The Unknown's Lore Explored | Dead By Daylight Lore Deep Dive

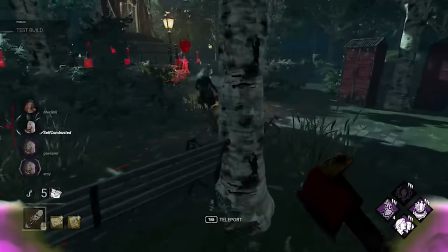243s
That doesn't mean that we can't try to learn more about it from the story's context and clues,
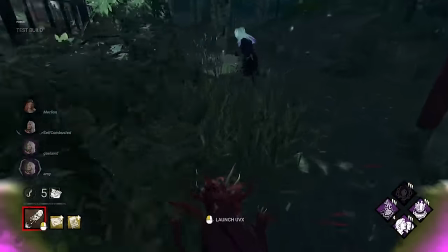247s
but to properly understand it, it might be wise to look at what kinds of horror-inspired behaviour to create the unknown in the first place.
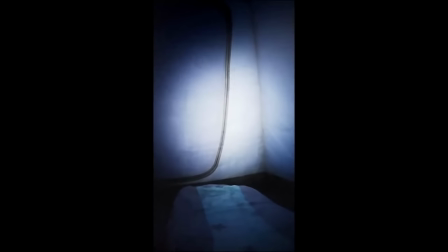254s
The teaser campaign Behaviour showed off in advance of this chapter was probably the best promotional material they've made for any chapter,
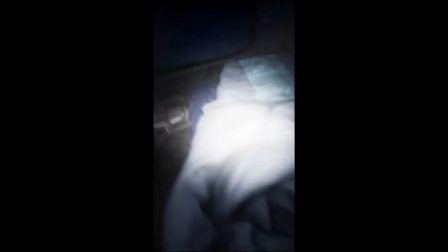260s
and the immediate talk of the town was Analog Horror, a sub-genre popularized through internet forums and video hosting platforms in the late 2000s and early 2010s,
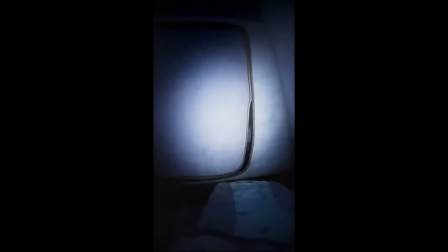270s
that used found footage shooting styles with low-resolution cameras with the intention of replicating footage styles of analog recording or playback devices,
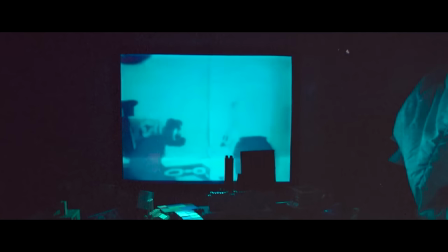277s
like VHS tapes and analog TV. Analog Horror has recently undergone a resurgence with works like The Backrooms, Skinner, Inc, and the Mandela catalog.
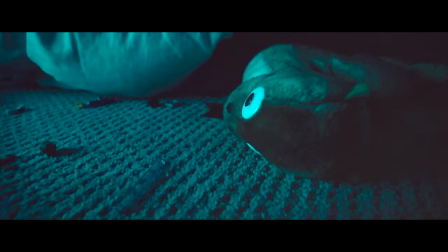285s
And if you were to watch these teasers, the first instinct would be to slap them with the analog horror label. But I don't believe that would necessarily be right.
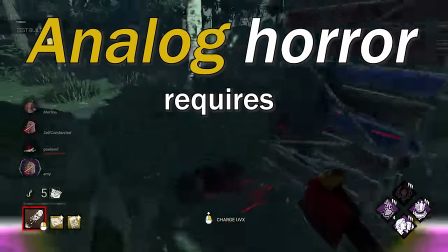292s
Because to be analog horror, you kind of need to use, well, analog technology, or at least present the illusion of it.
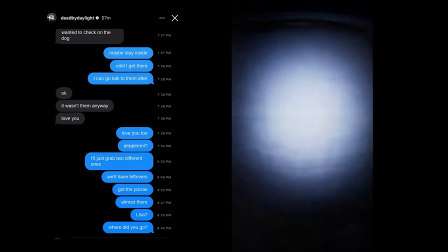299s
And DVD's teasers are very modern by comparison, riffing on social media, group chats, and camera smartphones.
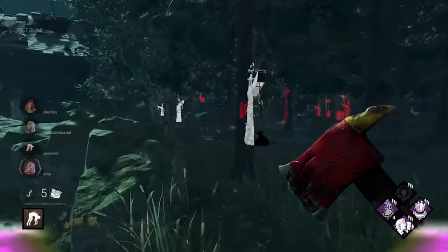306s
But just because these teasers don't technically fall under the umbrella of analog horror,
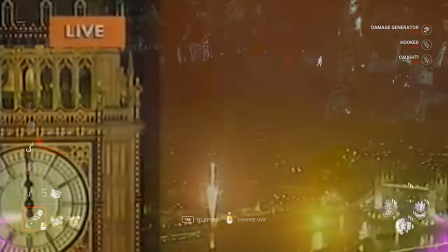310s
they definitely share a common horror inspiration. and to find that common source we need to hop on a time machine and go back to the end of the millennium,
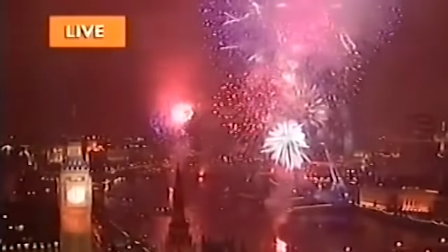316s
the late 1990s, where two little horror films were about to rock the world forever. Renew in 1998 and The Blair Witch Project in 1999.
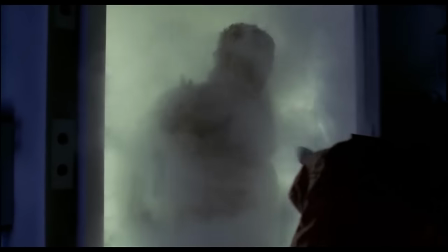326s
Let's set the scene here a bit. The early 90s was probably the worst period in history for horror cinema, with the titans like Freddy,
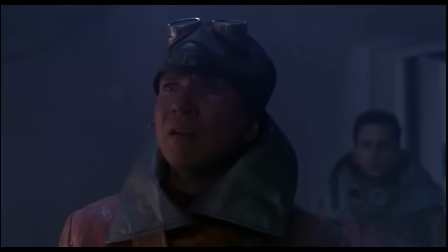332s
Jason and Michael winding up so tired they more or less became jokes that faded into irrelevance as we became sensitized to their antics.
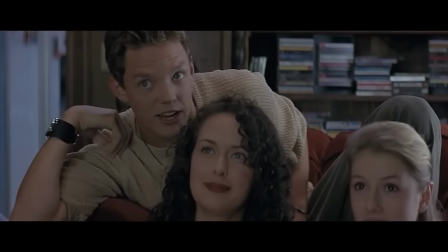340s
And while Scream tried to revive the horror world through a healthy dose of self-awareness, at the end of the day, a genre can't survive on self-satirization alone.
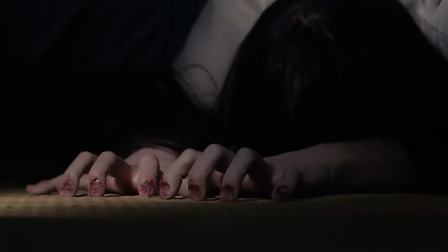348s
Horror needed to find its footing again, and Renew and The Blair Witch Project offered a solution fitting to the changing times of the new millennium.
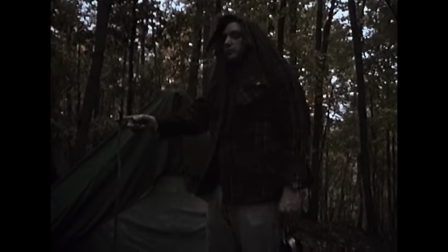356s
The 1990s marked a renaissance of filmmaking and recording technology being available to the everyday consumer, and a greater presence of modern tech in their lives in general.
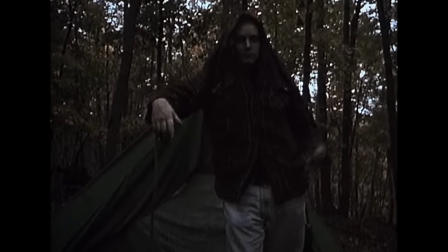364s
And with that came the erosion of old fears in campfire tales or superstitions in favour of a whole new spectrum of things to keep you up at night,
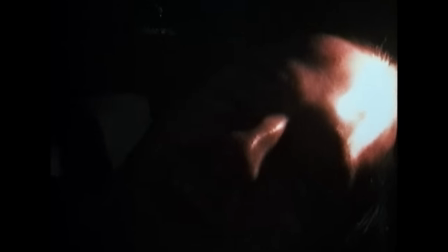373s
and Rinyu and Blair Witch both harnessed the presence of new technology in different ways to scare the pants off you.
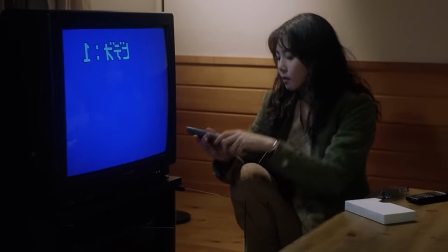378s
Rinyu used technology like phones and televisions as a way to transmit Sadako's curse to ground
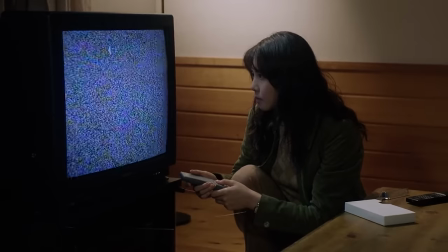384s
what could easily have been a fanciful ghost story in this world freshly populated by screens and phones,
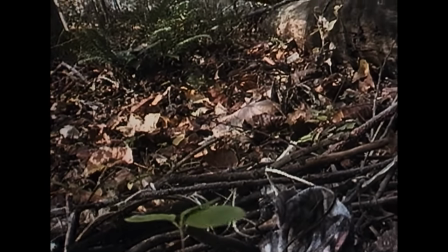389s
and the Blair Witch Project took this one step further by pioneering the found footage subgenre using personal camcorders and home
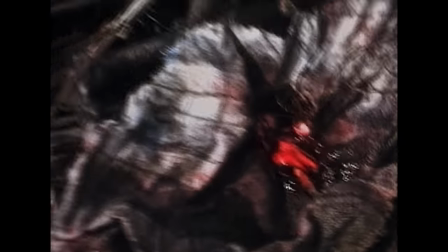395s
video to present a very realistic illusion of truth to the supernatural tale of a witch prowling a cursed forest.
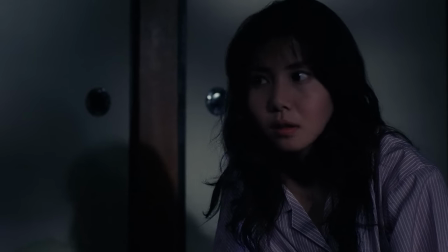402s
While these films differ a lot in structure and tone, they share something that would go on to define the 2000s approach to serious horror.
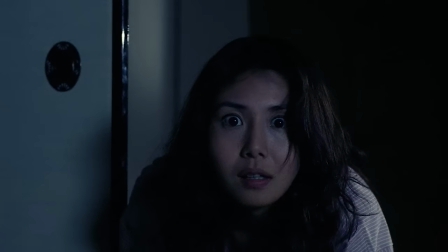409s
They suspend the viewer's disbelief only enough to scare you shitless and no more,
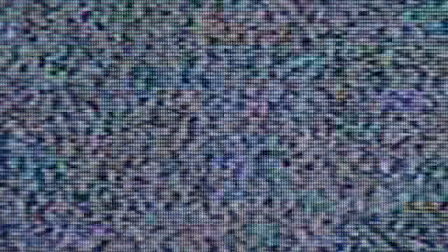414s
stripping away the campiness and melodrama of decades prior to keep you second guessing whether or not this could really happen to you.
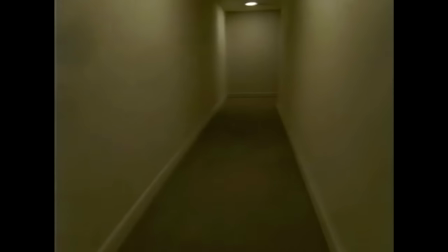420s
Analog horror like the backrooms and the rake followed in these footsteps,
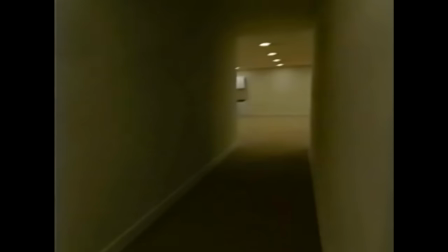424s
using technology and the point of view of the camera as both a framing device for the story and as a way to communicate an atmosphere of paranoia and uncertainty.
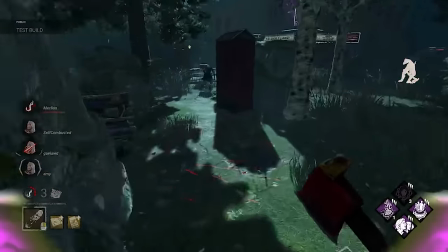433s
The new chapter and its teasers rely very strongly on that induced paranoia that became characteristic
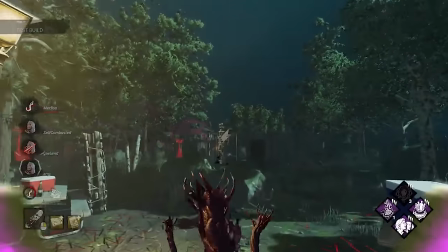437s
of these new modern horrors and this comes through in the killer power design as much as it does in the lore.
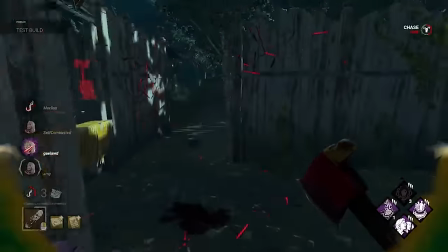442s
I'll be the first to admit I don't really know what a grenade launcher full of grape juice has to do with psychological horror
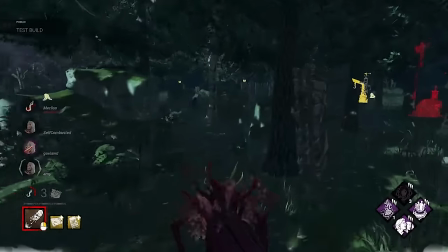448s
urban legends but I have to give credit to the powers other elements as it perfectly embodies the kind of horror we're dealing with here.
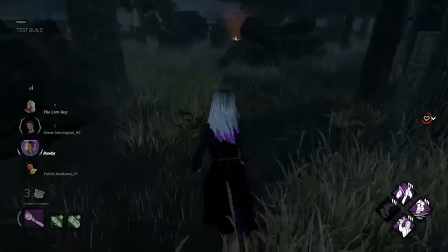454s
The camera that snaps around you dispel the hallucinations, and the fact that you have to turn your survivor camera to stare down the unknown to counter its power,
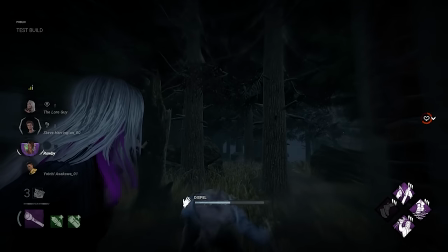461s
both evoke the paranoia and limited perspective that's proven key to making this kind of horror effective time and time again,
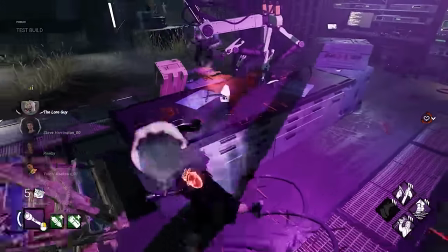468s
forcing you to look closely at this thing that shouldn't really exist, to literally and figuratively face your fears.
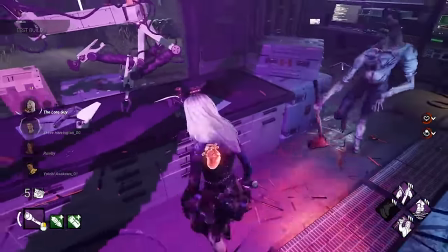475s
It's a thematic home run and a power that kind of doesn't seem like it, a very elegant touch that calls back to the uncomfortable POV shots of found footage and analogue horror.
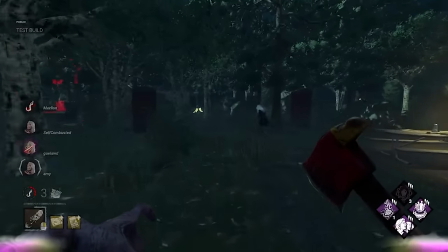484s
But how does understanding the artistic inspirations of this chapter help us figure out the truth behind the unknown?